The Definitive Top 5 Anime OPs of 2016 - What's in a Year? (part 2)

Last time on Dragon Ball Z. But the second part will be available on Saturday, May 13th, unless I goof up real, real bad.
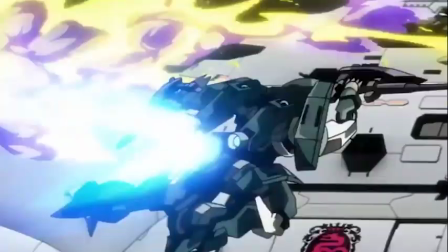(0:12)
Oh shit, what day is it? In fifth place, we're highlighting openings with a simple yet all-important purpose.
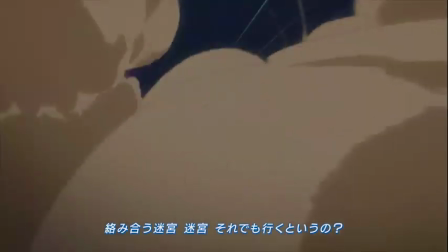(0:19)
To get you ready for some insane, action-packed nonsense.
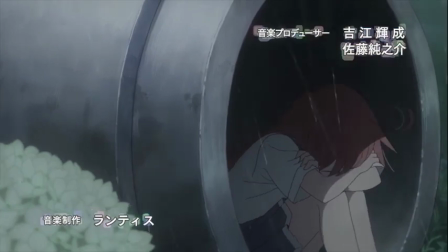(0:23)
If you've seen anything on my channel, you know that I care a lot about symbolism and cinematography,
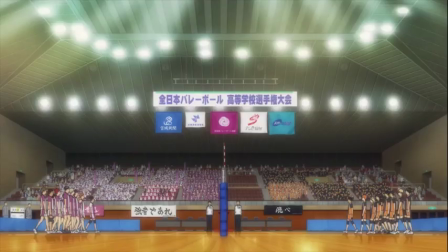(0:29)
but there's equal value and effort in the art of building hype through great editing.
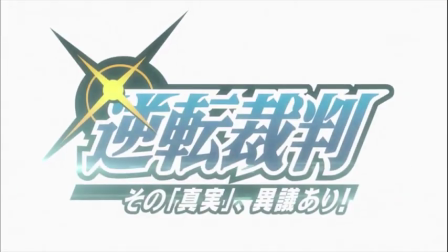(0:35)
Now, any series can focus on this, be it about lawyers, robots, or weird metaphysical magical girls,
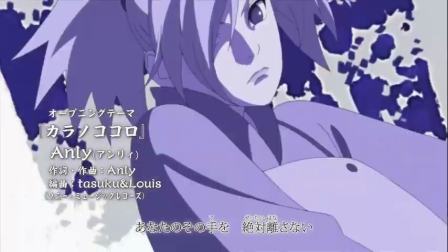(0:42)
but the most common place you're gonna see a hype OP is in front of a shounen battle anime.
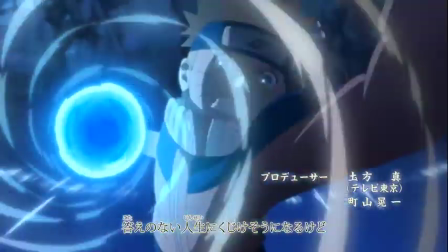(0:47)
And over the years, these shows have gotten very good at this.
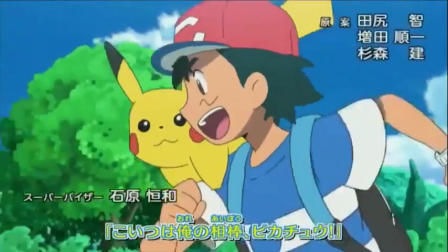(0:51)
The latest incarnations of mainstays like Naruto Shippuden, Pokemon Sun and Moon, and Gundam Iron-Blooded Orphans have been at this for years,
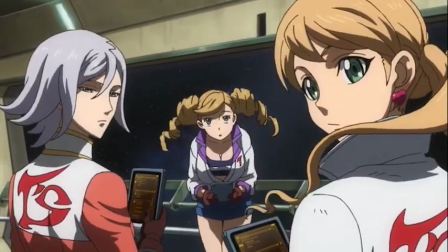(1:00)
but their showings in 2016 are no less impressive for all the experience they have.
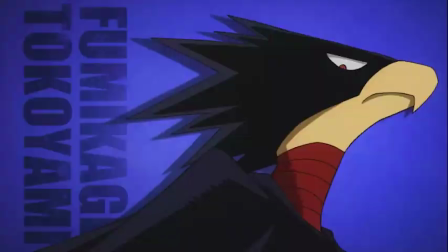(1:05)
And powerhouse newcomer My Hero Academia really brought it with a straightforward but inspiring opener from Porno Graffiti.
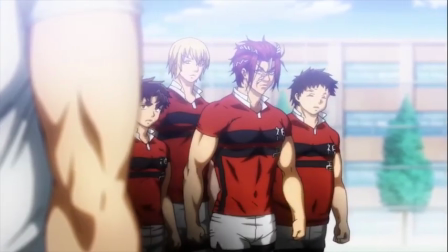(1:14)
Of course, it's not just the battle shows that thrive on hype,
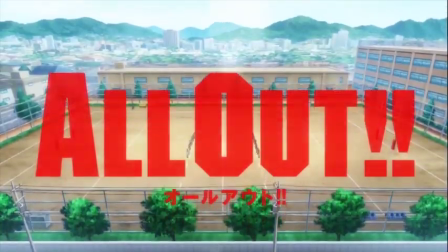(1:17)
it's just as vital to sports series like All Out and Tiger Mask W. And for three years now,
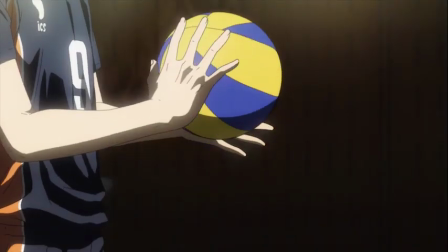(1:24)
there's been no sports series better at this than Haikyuu,
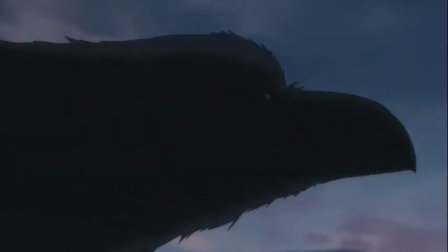(1:29)
which really came out swinging with both great direction and incredible action in Hikari Are,
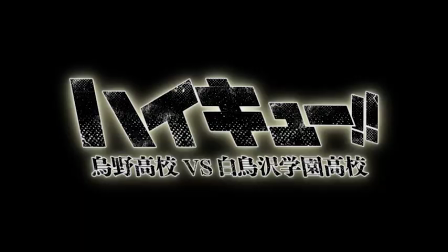(1:35)
the intro to its best season yet, Karasuno vs. Shira Torizawa.
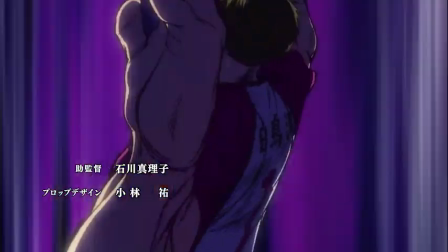(1:40)
And man, did I ever want to give this slot to Haikyuu.
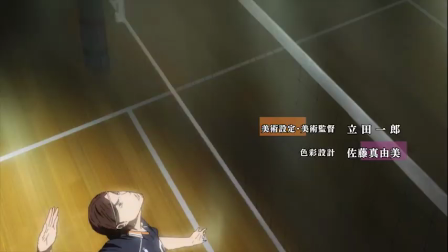(1:44)
I adore burnout syndromes, and on top of everything else, this OP is packed to the brim with powerful symbolism.
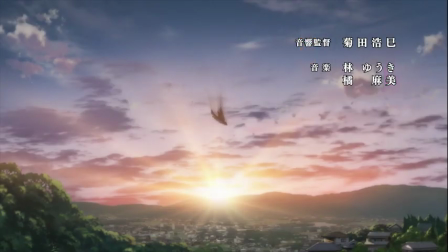(1:51)
But in spite of all of that, it couldn't get me half as hyped as the raw intensity of the
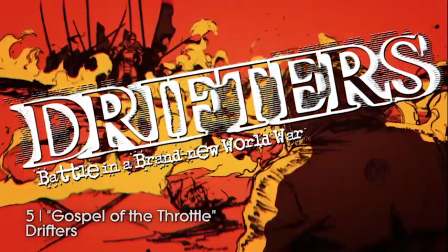(1:58)
Drifters opening Gospel of the Throttle by Minutes Till Midnight.
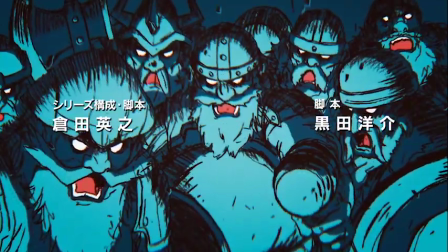(2:03)
It's not often that you see American musicians lend their talents to anime productions.
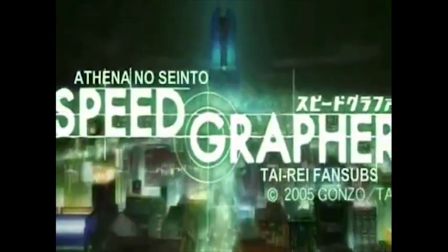(2:08)
When you do, it's often big, well-known older bands like Duran Duran, Oasis,
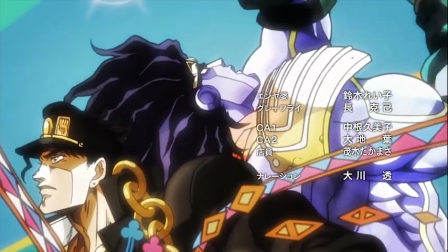(2:13)
Frank Sinatra, yes, The Bangles, Pat Metheny Group, or Savage Garden.
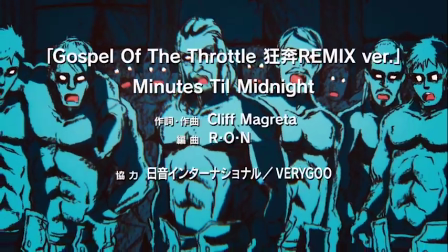(2:18)
And it's usually at the end of a JoJo episode, too. Gospel of the Throttle sounds like it could very well be one of those.
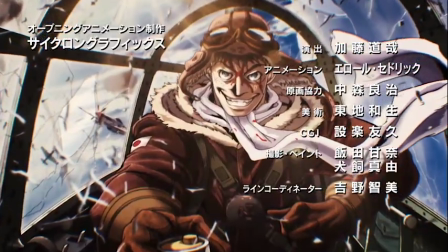(2:25)
It's an intense, head-banging classic rock number that would have been right at home on a radio station in the 70s.
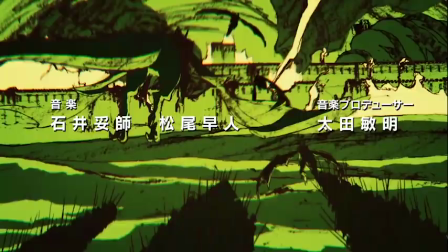(2:31)
Even the name, Minutes Till Midnight, sounds like a contemporary of ACDC and Van Halen.
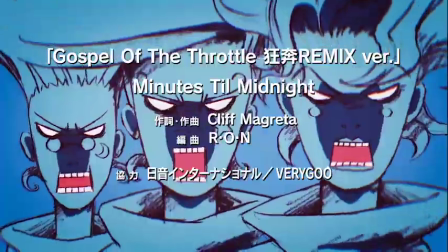(2:37)
But it's actually a one-man indie band that started, as far as I can tell,
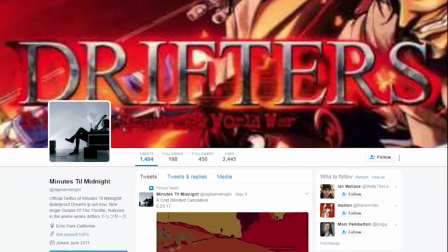(2:41)
in 2011 and has fewer Twitter followers than I did when I was a game journalist.
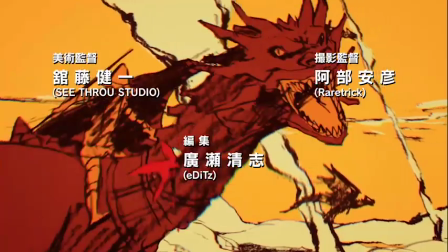(2:47)
And that makes it all the more incredible that Hood's Entertainment even managed to find this song, which is not only great,
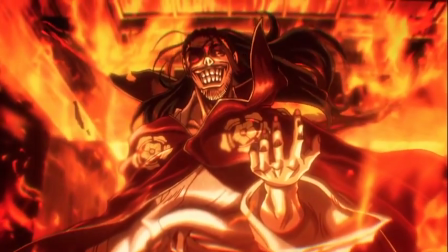(2:54)
but also perfectly embodies the anarchic spirit and playful brutality of Drifters.
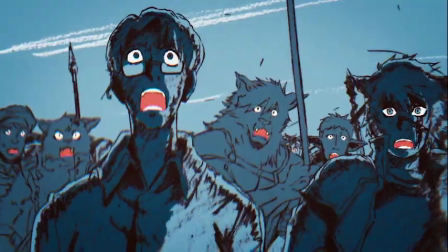(3:00)
More than any other OP song this year, this is the one that makes me want to sing along every time I hear it.
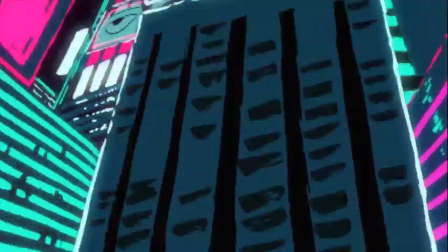(3:08)
Yes, even more than that one, and that one.
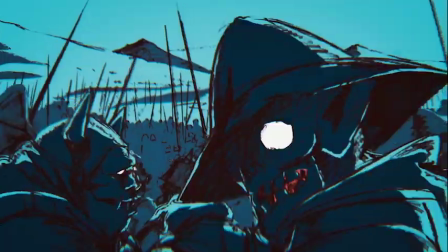(3:11)
But music is never my primary focus on this channel, and the music is far from the only great thing about this opening.
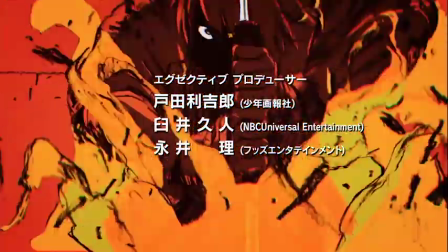(3:18)
It captures the insane, over-the-top, anachronistic violence of Drifters in this monochromatic,
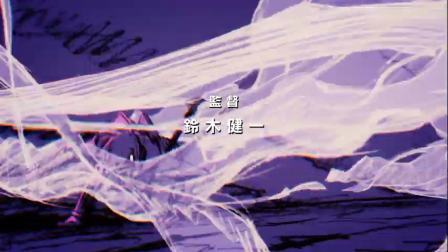(3:24)
half-finished, sketchy animation style that gives the whole thing a heavy metal album cover come-to-life vibe.
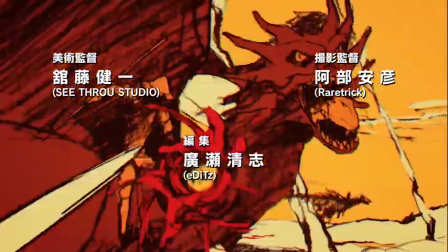(3:30)
By stripping away the polish on this animation and emphasizing bright,
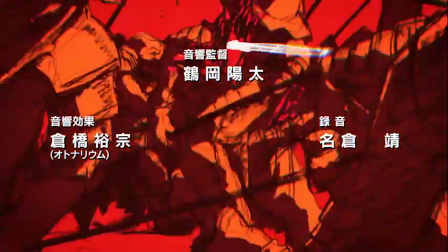(3:34)
emotionally charged colors, Drifters makes its imagery feel powerful and raw.
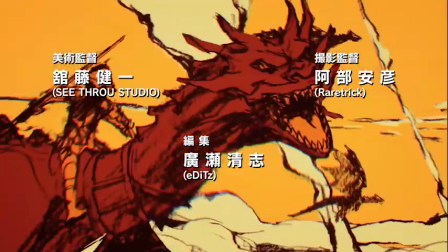(3:39)
I mean, a prop plane gunning down a dragon is already about the most metal thing that can possibly exist,
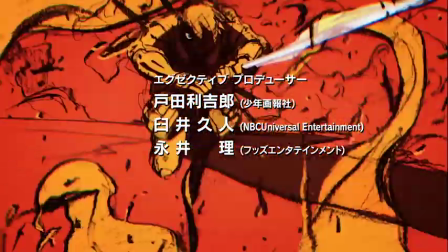(3:46)
but something about these rough animatics makes it that much more visceral.
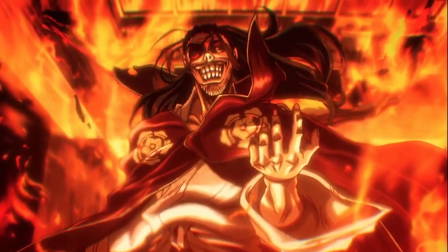(3:51)
It also makes it that much more striking when the visuals shift to a more polished, detailed, computer-rendered look to introduce the characters over the chorus.
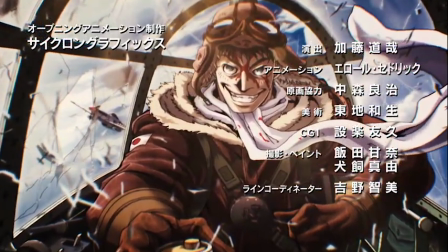(4:00)
These shots boil down everything that is essential about these characters to one image,
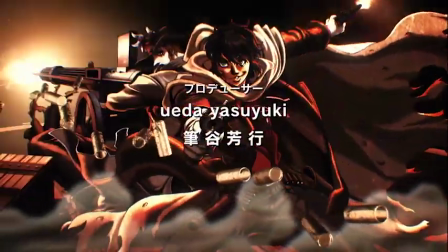(4:05)
and the kinetic camera work that connects each shot makes them feel as intense and exciting as the battle scenes.
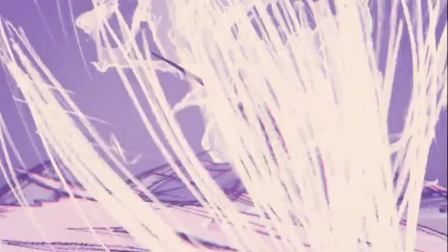(4:11)
And the way that the battle scenes pop up when the chorus is over just looks fuckin' cool. On that note, the chorus also helps.
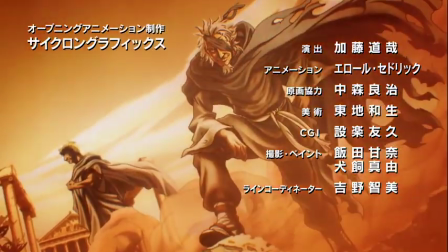(4:20) Thrivin', twistin', turnin' sideways.
Yeah, that's the good shit.
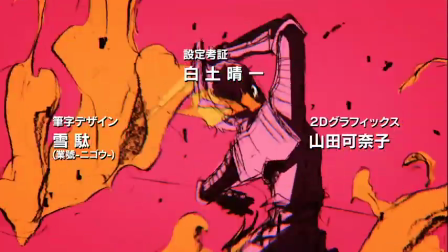(4:24)
As much as I love this song, though, in some ways our fourth place entry sounds even better.
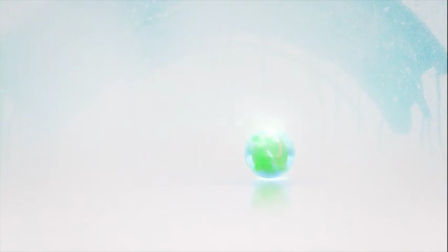(4:30)
Hype is just one feeling of many that OPs can convey,
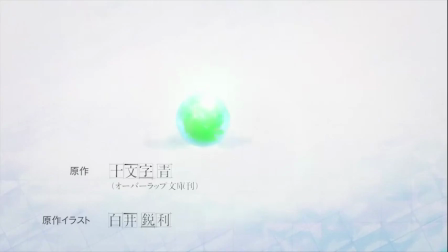(4:34)
and some of the best of the bunch aim to be emotionally charged experiences that just wash over you.
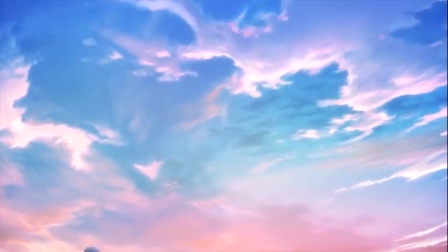(4:41)
This can be accomplished with strong conventional direction, as we see in Season 2 of Snow White with the Red Hair,
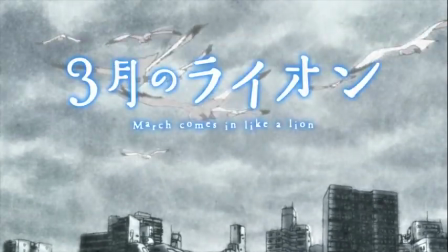(4:47)
or with the more abstract metaphorical approach of March comes in like a lion and Grimgar of Fantasy and Ash.
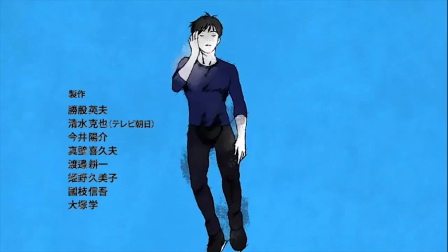(4:54)
I honestly expected I'd be giving this to Yuri on Ice for how it conveys its characters' arcs through wordless figure skating, and that is impressive,
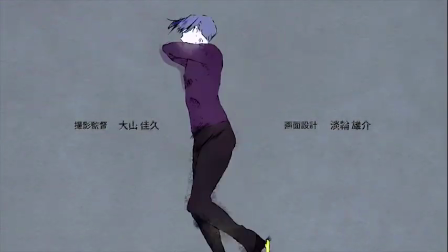(5:03)
but while I love History Makers to death, the fact that the OP repeats so many of its animations is a bit of a letdown.
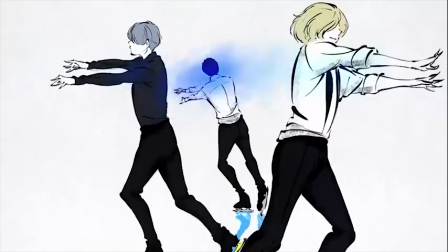(5:10)
And that aside, there's another OP that's so overwhelmingly beautiful that not even Yuri on Ice can compare.
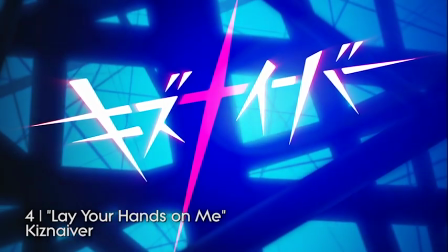(5:18)
Kizniver might well be the single most disappointing anime of last year.
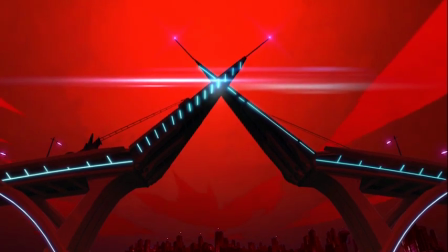(5:23)
As a new series from Trigger, hopes were obviously high for it, and not totally unwarranted at first,
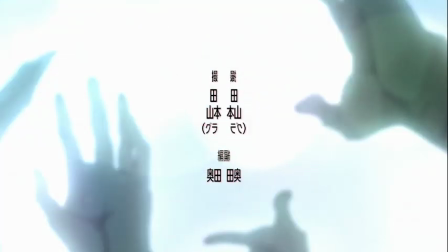(5:29)
It started brilliantly and impressed throughout its run with beautiful visuals and fun, memorable characters.
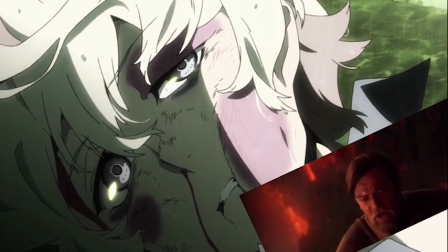(5:37)
But that ending, man... But on the other hand, that opening, man.
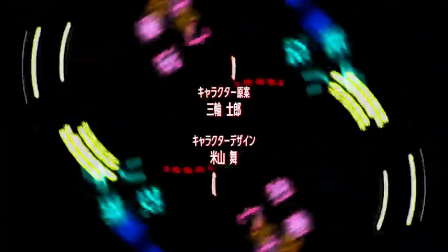(5:44)
Many of my favorite OPs convey a lot of different ideas in imaginative ways.
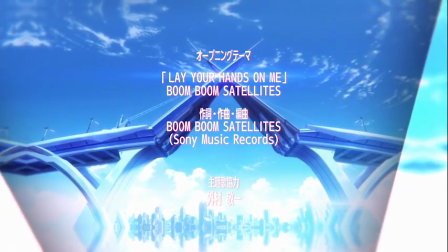(5:51)
Kisnyver's opening, Lay Your Hands On Me by Boom Boom Satellites,
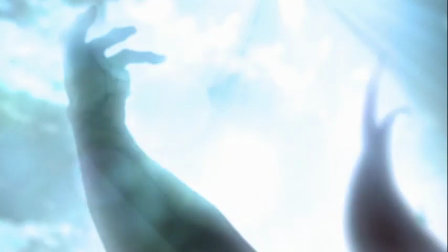(5:55)
focuses on just one. a sense of connectedness with the people around us.
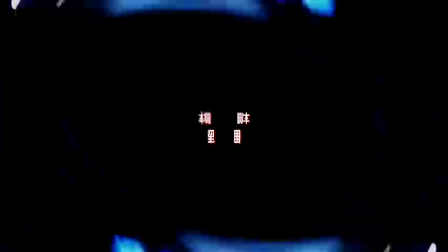(6:01)
The opening notes of the theme song play over symmetrical spinning lights that slowly shift into alignment,
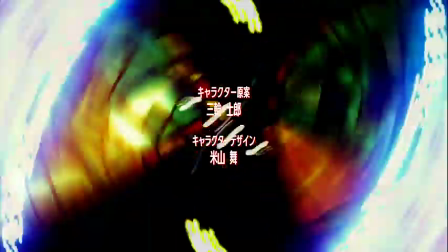(6:07)
revealing a stained glass window with two people holding hands.
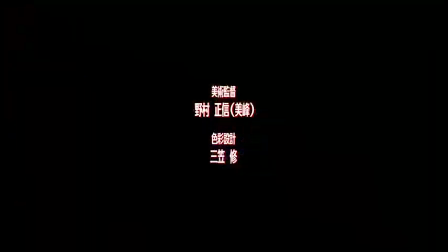(6:11)
With the two disparate perspectives aligned, we see the entire world in a new light, zipping through tunnels and down streets in trippy kaleidoscope vision, as though we're seeing it all through multiple sets of eyes at once.
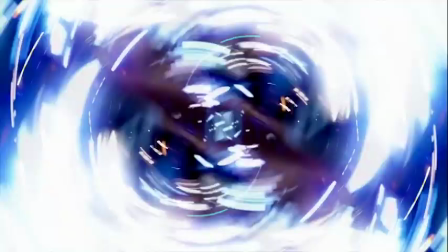(6:26)
When those kaleidoscopes are turned on the beautifully animated character shots,
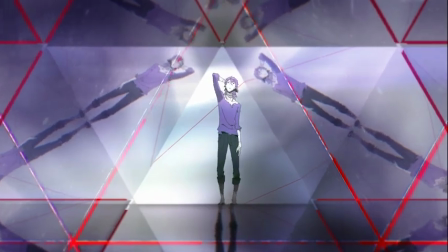(6:30)
they instead suggest that these characters have dimensions beyond what we initially see of them, and that they are multi-faceted people worth exploring.
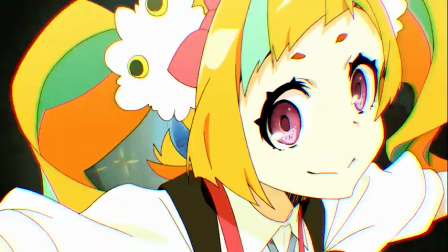(6:39)
They also suggest that Nico is Best Girl.
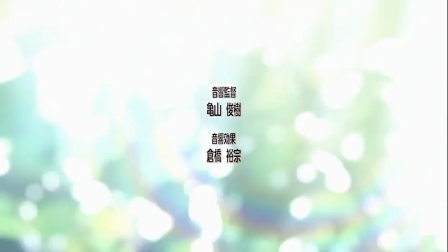(6:42)
Everything about this OP invites you to transcend your singular perspective of the world and see things in a new light.
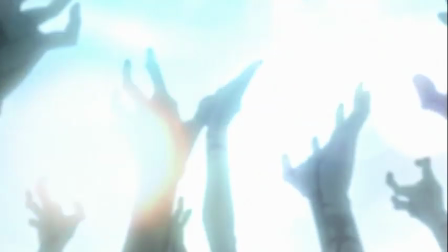(6:50)
It promises an evocative and enlightening experience, one which the show unfortunately can't deliver on, but Trigger does get points for trying.
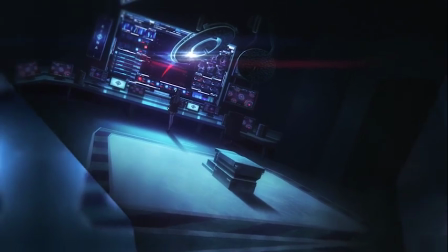(6:59)
The money shot, so to speak, encompasses the entire last third of the opening.
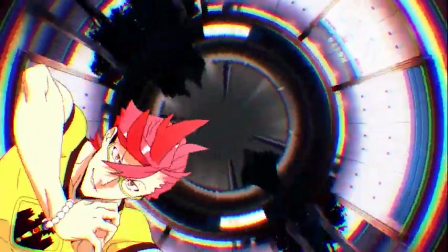(7:04)
Zooming into Sonozaki's eye, we see the whole of the city zoom by as rings in her iris,
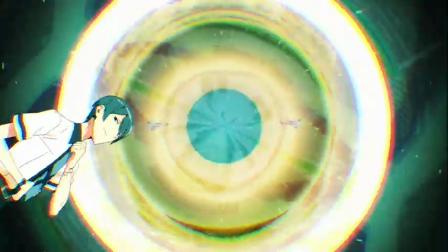(7:11)
each ring bringing with it a new character, until we eventually zoom out the other side through Katsuhira's pupil.
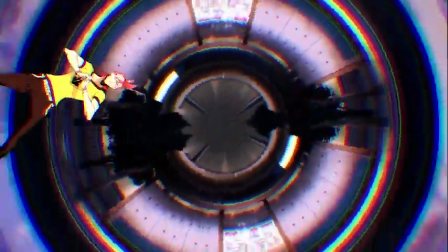(7:17)
This sequence is breathtaking. I get chills every time I watch it, and that is helped a great deal by the theme song,
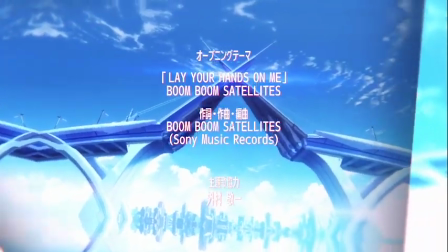(7:26)
which is tragically the last single that will ever be released by Boom Boom Satellites, but it's the unique,
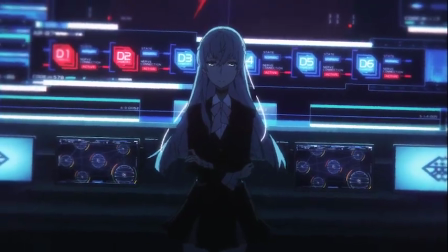(7:32)
abstract visuals that pull it all together.
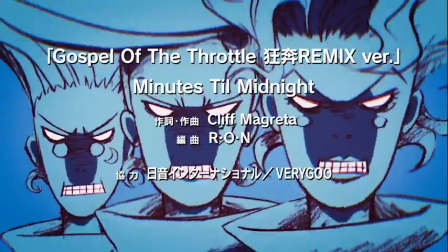(7:35)
If I had to pick, I'd say that I enjoy Gospel of the Throttle a little bit more as a song, but the interplay between Kisnaiver's visuals and Lay Your Hands on Me,
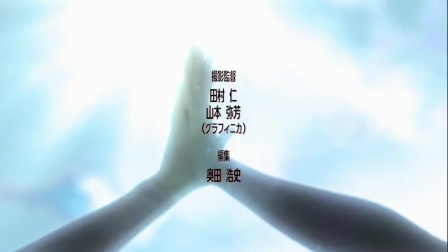(7:43)
the way that everything speaks to the struggle of searching for a human connection and the incredible power of finding one just
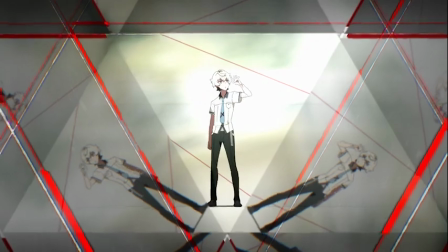(7:51)
hits me that little bit harder. It's the direction elevating the music, not the other way around.
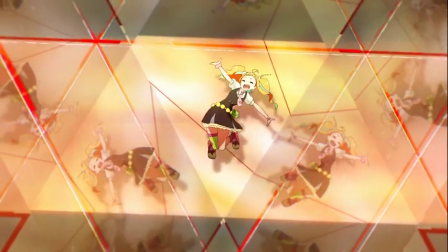(7:57)
And also, Nico is the best.